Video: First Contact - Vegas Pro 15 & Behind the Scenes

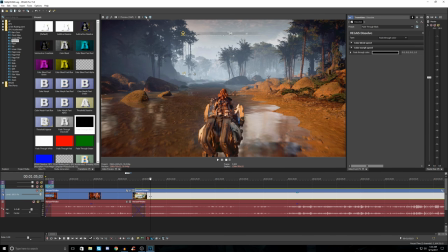So I tried to include some travel time. It also gives the viewer an idea of where they're at, right? You don't just want things to be abrupt. You don't want to throw somebody into some weird location without knowing how they got there.
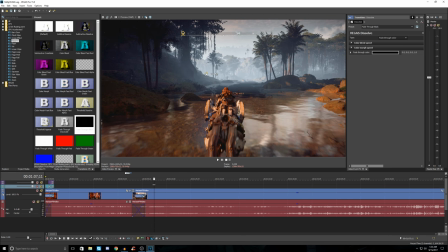So I did like showing some of this travel time.
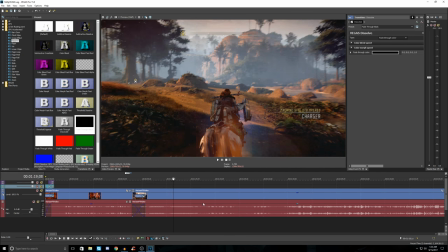And so here we are going into another quest.
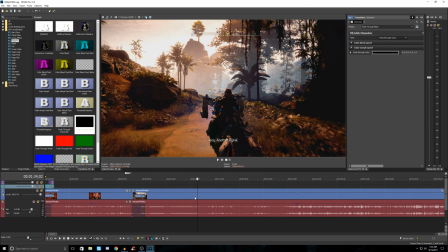You could, of course, decide to cut this a little bit more and get her further into it.
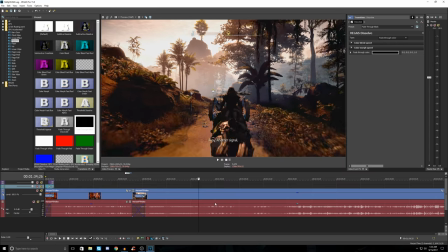But again, today's edit is just for example's sake. This isn't going to be something I publish.
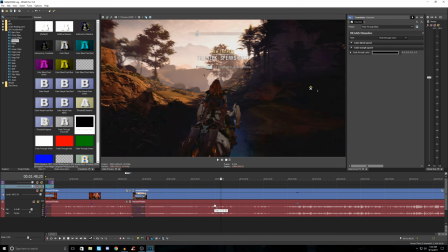She finds a tall neck here.
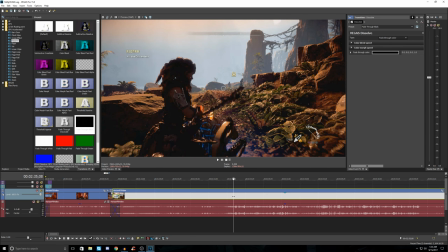I think we can see here by the change in audio levels that there's some action, and this is what leads into the next quest.
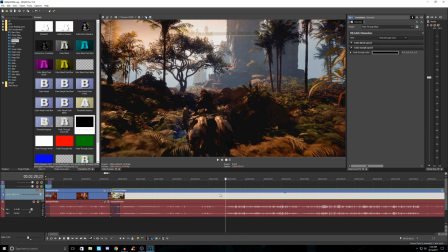One thing you want to remember, though, as you can see how this is highlighting separate from this,
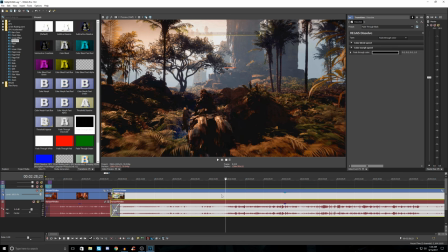hold shift, G is engulf to regroup those so that we don't go out of sync a little later.
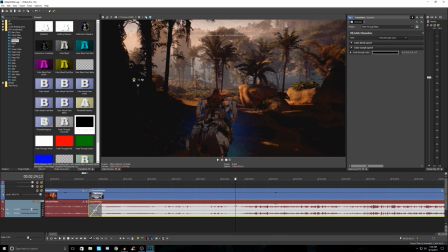Sometimes I forget and make mistakes. But what I'm going to do here is make another edit to get us to this combat point here.
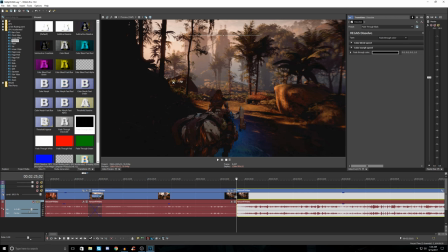Sierra. And that'll create a split.
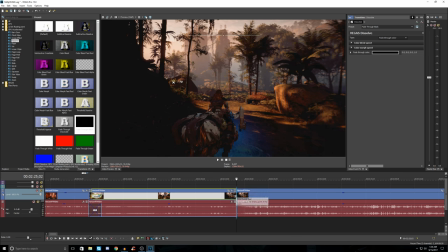And I think we will go
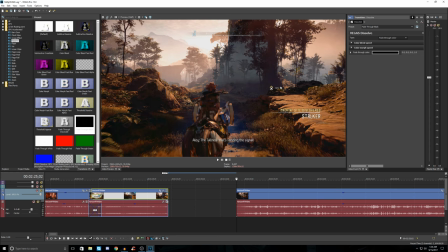somewhere over here, because I remember when I was playing this, I was a little indecisive.
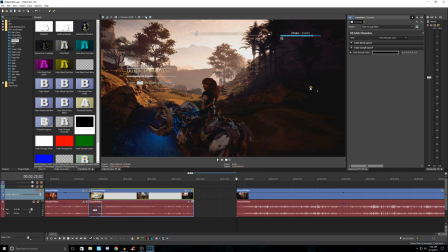I wasn't sure if I wanted to go to the tall neck or if I wanted to go to the right.
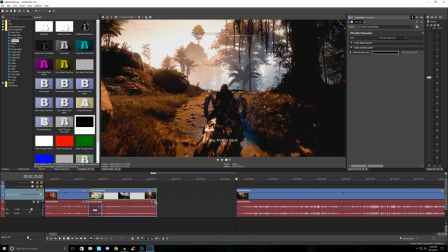So we will actually, just for the sake of this demonstration,
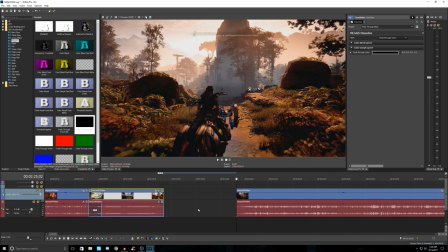maybe stop it before she even notices the tall neck. And then kind of get us over here.
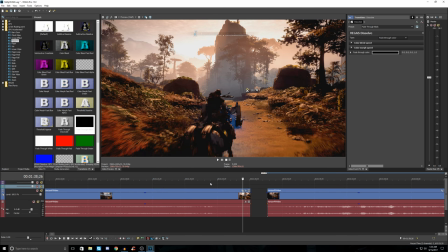Now, the trick here is going to try to be to match the direction of travel, because when you're doing a single camera transition, you want to make it so you're going from one scene to the next scene in the same direction.
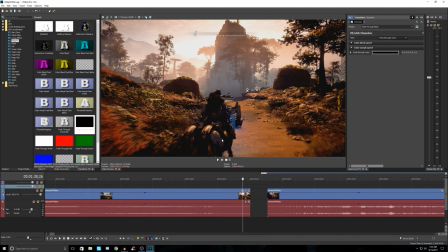Otherwise, it just looks really weird. So here you can see the mount is kind of facing off into this direction. If we can match that, that would be the best, because the transition here that we're going to go for is going to be more of a cross dissolve.
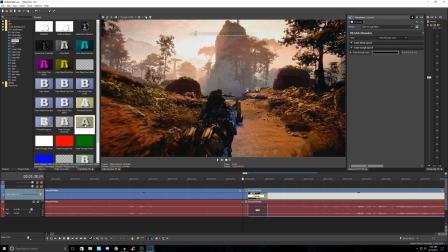So let's just do the default 1 second. And instead of, now, yeah, you could do another fade to black,
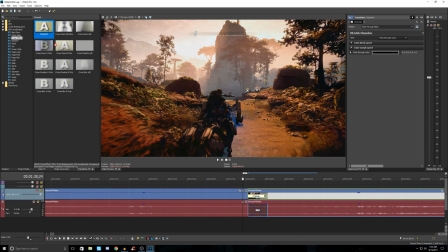but it's a little abrupt considering we're in the same area. I like to use a cross effect when we're showing a little bit of a passage of time, but within the same environment.
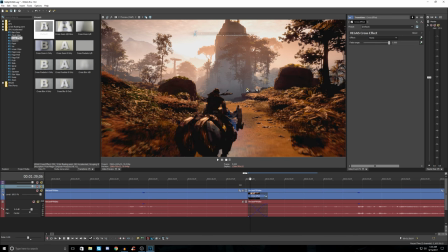So now you see how we've managed to blend the mount direction from scene to scene.
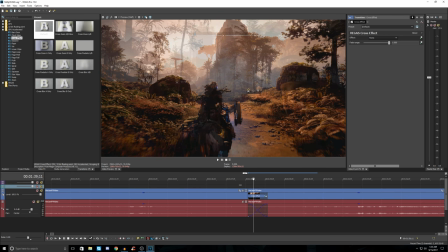It's pretty close. Again, when you're dealing with one camera, there's only so much you can do.
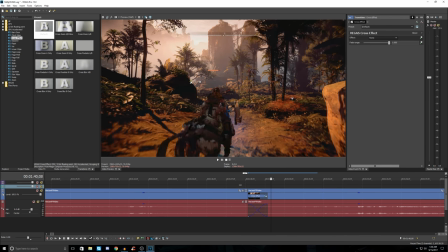You don't have the luxury of multiple cameras like you would in a show or a movie. So there.
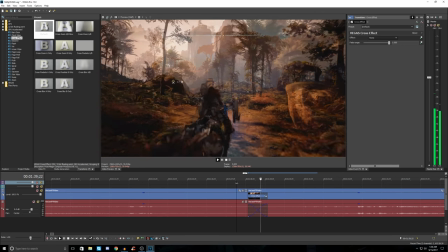And so that looks pretty seamless.
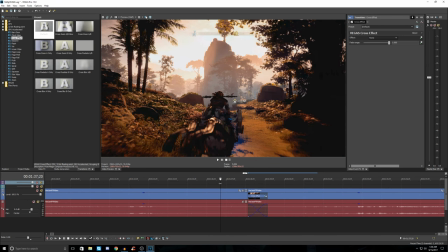And you can see we're kind of just getting more into the action of the next scene.
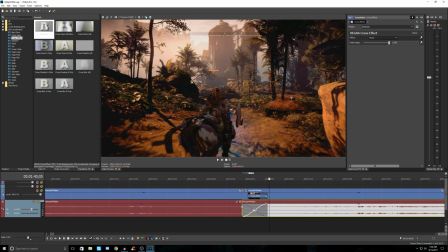Now, we're going to ungroup this audio again and maybe do a 3 second blend. Let's see how this sounds.
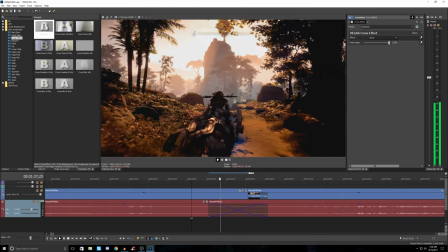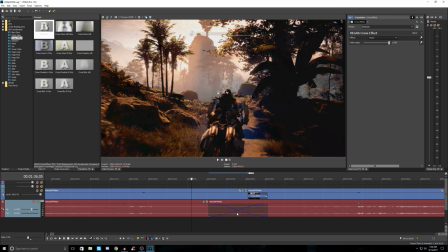See how it makes that transition a lot more seamless based on the audio perception?
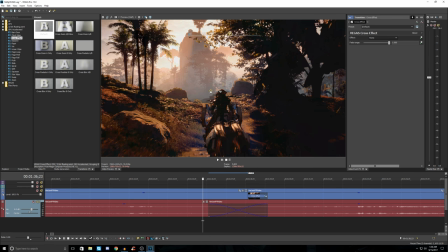you almost don't even see the edit. And that's the whole point. The best transitions are the ones you don't notice, especially if you're watching from beginning to end. That's always the way to do it. You don't want people to say, oh, there was a transition.
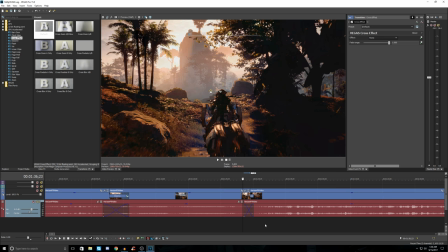It should just come naturally. Again, when you're dealing with one camera, it's not always easy, but you do what you can with what you got.
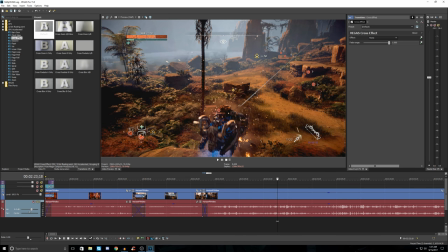So here's a lot of combat. When it's a combat sequence related to a story or quest, generally, I don't really edit it.
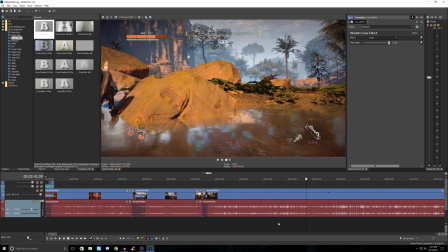If it comes to dying multiple times in the game, generally, I would show the first or second death.
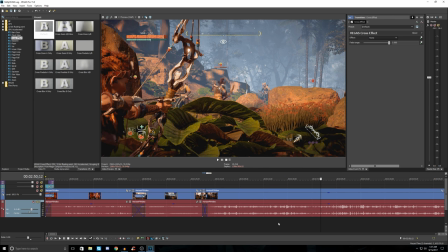And if there was another death, I would try to just edit that out and get to the part where we need to progress.